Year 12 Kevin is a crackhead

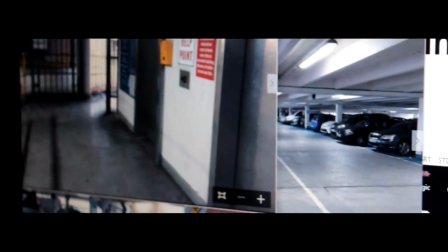Our media product presents social groups in two main different and distinctive ways.
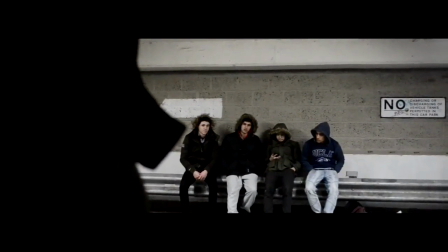In our film opening, teenagers are presented as vulnerable and irresponsible, whereas adults are presented as responsible, intelligent, and mature.
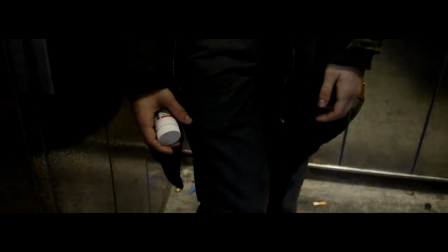The protagonist of our film opening is presented in this way as he is portrayed as a drug-abusing teenager.
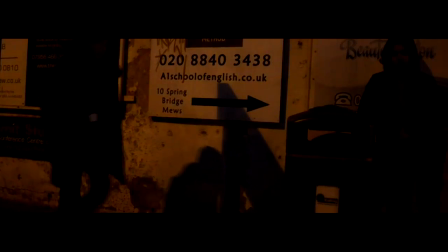In the beginning of our film opening,
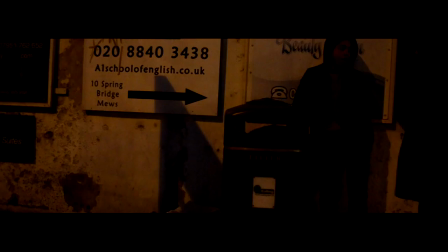the protagonist named Kevin is buying drugs and making an exchange with the drug dealer in the dark corner before the car park entrance.
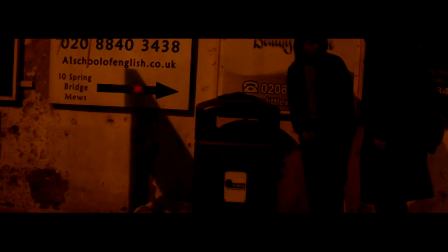This scene was shot in a medium shot where the two can be identified holding two separate props.
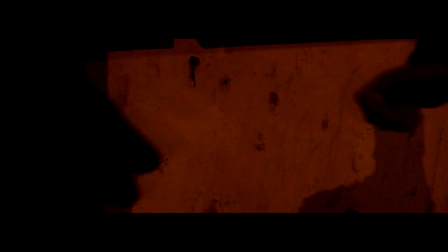Kevin has money in his hand whereas the drug dealer has a pills container.
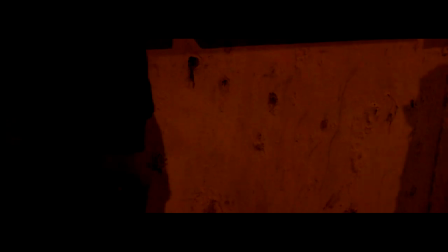Match-on action is used to emphasize the significance of the props by using a close-up on the container and the money.
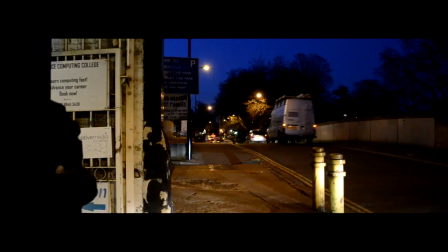The color scheme and the lighting is dark, black and orange.
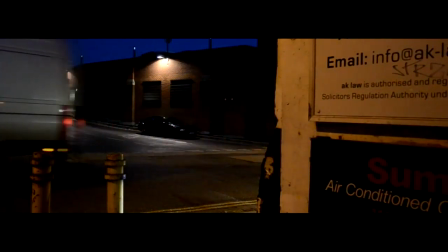The color scheme originates from the lighting given off by the street lamp, leaving the impression that the area where they are making the exchange is urban.
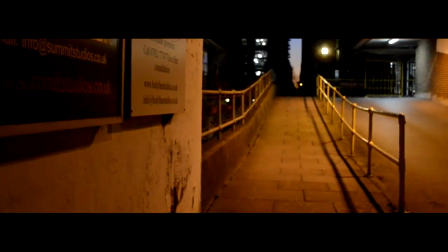These techniques show that Kevin is purchasing drugs off a street drug dealer in a hidden area.
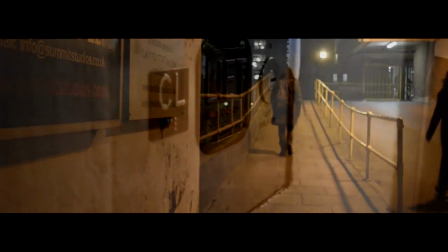The audience has knowledge of irresponsible drug usage and understands that Kevin is supposedly buying illegal drugs due to the discreet exchange made in a hidden area.
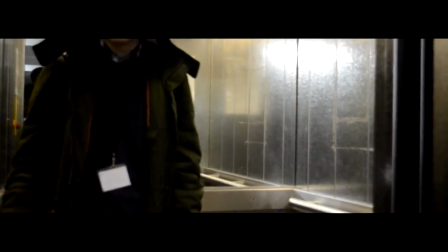As a result of this, the audience can relate to their knowledge about street dealing and cross-reference their idea to what they expect the drug exchange to look like.
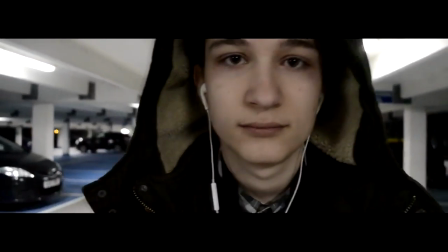Kevin is portrayed as young and is expected not to spend his money on drugs as the audience knows that certain drugs can be harmful and lead to dangerous lifestyles.
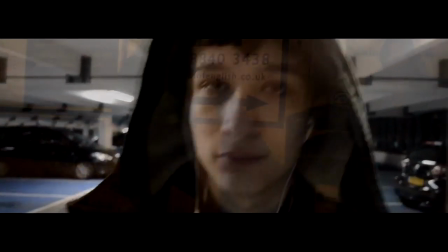This shows that Kevin has been easily controlled and influenced by his surroundings in the urban area
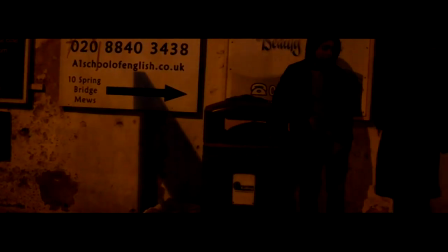and that he represents the youth that have all been exposed to the experiences of recreational drugs.
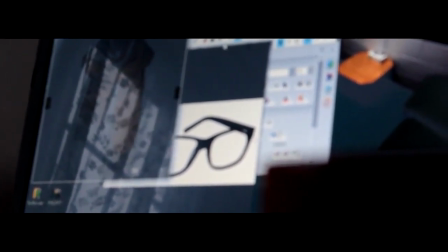In contrast, our media product presents adults as mature, responsible and intelligent.
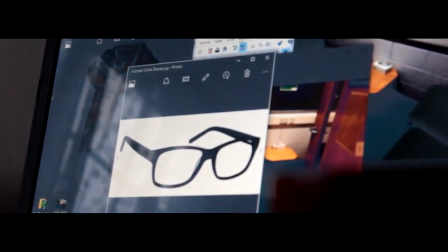In one of the scenes, the therapist that helps Kevin overcome and deal with his experiences is portrayed as intelligent and mature.
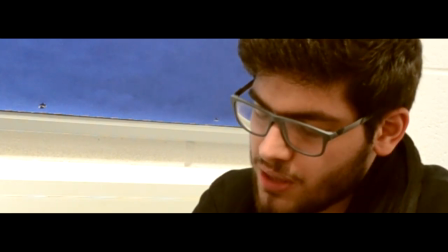We portray the therapist as intelligent through the use of mise-en-scène.
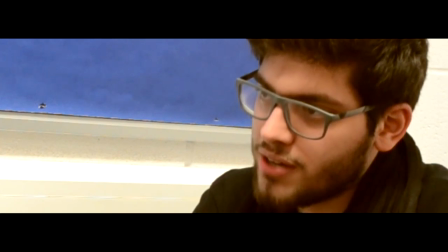The costume that the therapist is wearing consists of a pair of glasses, a scarf, and a black sweatshirt.
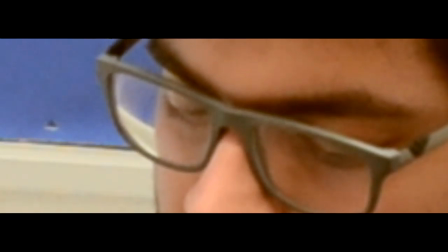The glasses are a direct reference to intelligence as the audience will link the two concepts together.
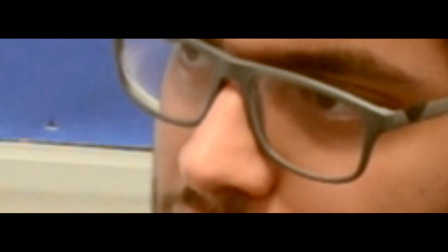The stereotype of people having glasses being intelligent is dominant and the audience will assume so as soon as they spot the therapist talking to Kevin.
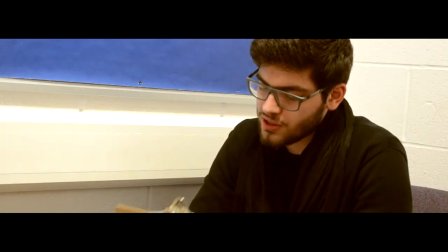While the medium shot captures a therapist talking to Kevin, another prop such as a clipboard refers to the authority and observation that the therapist has. The clipboard shows that the therapist is making notes and observing Kevin for later analysis,
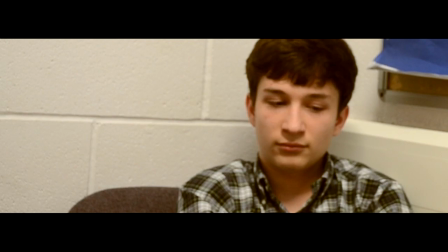and the scarf represents maturity as the audience can relate to the knowledge they have for scarves. Scarves are often portrayed to be worn by intelligent professors or someone extremely mature.
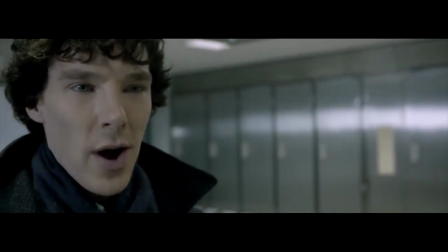The representation is depicted from a modern-day media.
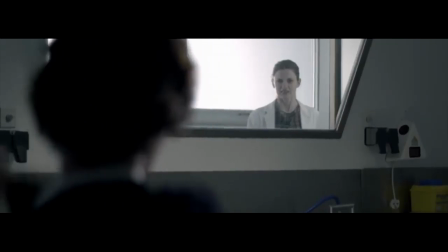TV shows such as Sherlock, the detective wears a scarf where he is caught in action.
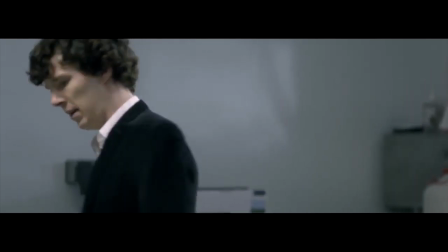We cross-reference the idea and implement the similar element in order to add maturity to the personality of the therapist. All these techniques show that the therapist is ready to help and interested in Kevin's problems and situation.
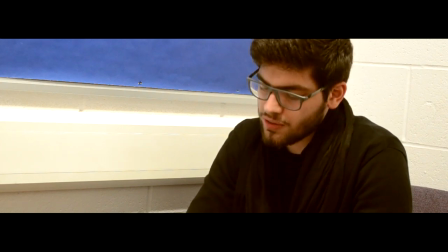As a result of this, the therapist represents adults as responsible for younger generations as the therapist is helping Kevin. This supports the stereotype that adults are mature and responsible, which the audience can identify and relate to.
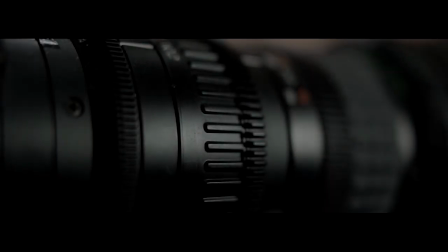Technology has played a massive role in the whole process of making our film opening. During the early stages of our research,
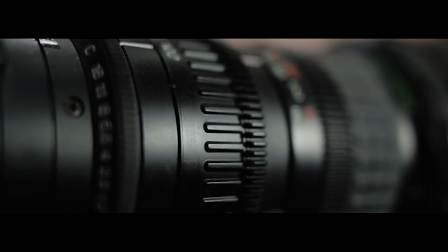we had used surveys to receive responses that would help construct our ideas together and make a film opening that our specific target audience would enjoy watching.
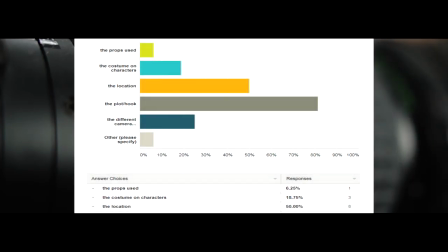By using the responses we got, we were able to include what people enjoyed watching in a drug-related film to help
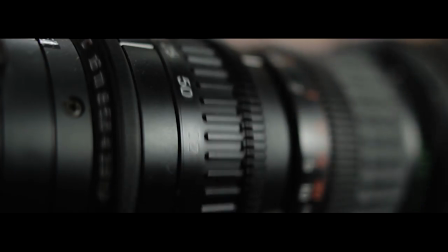represent the types of youths in society that take drugs and the effect it has on them.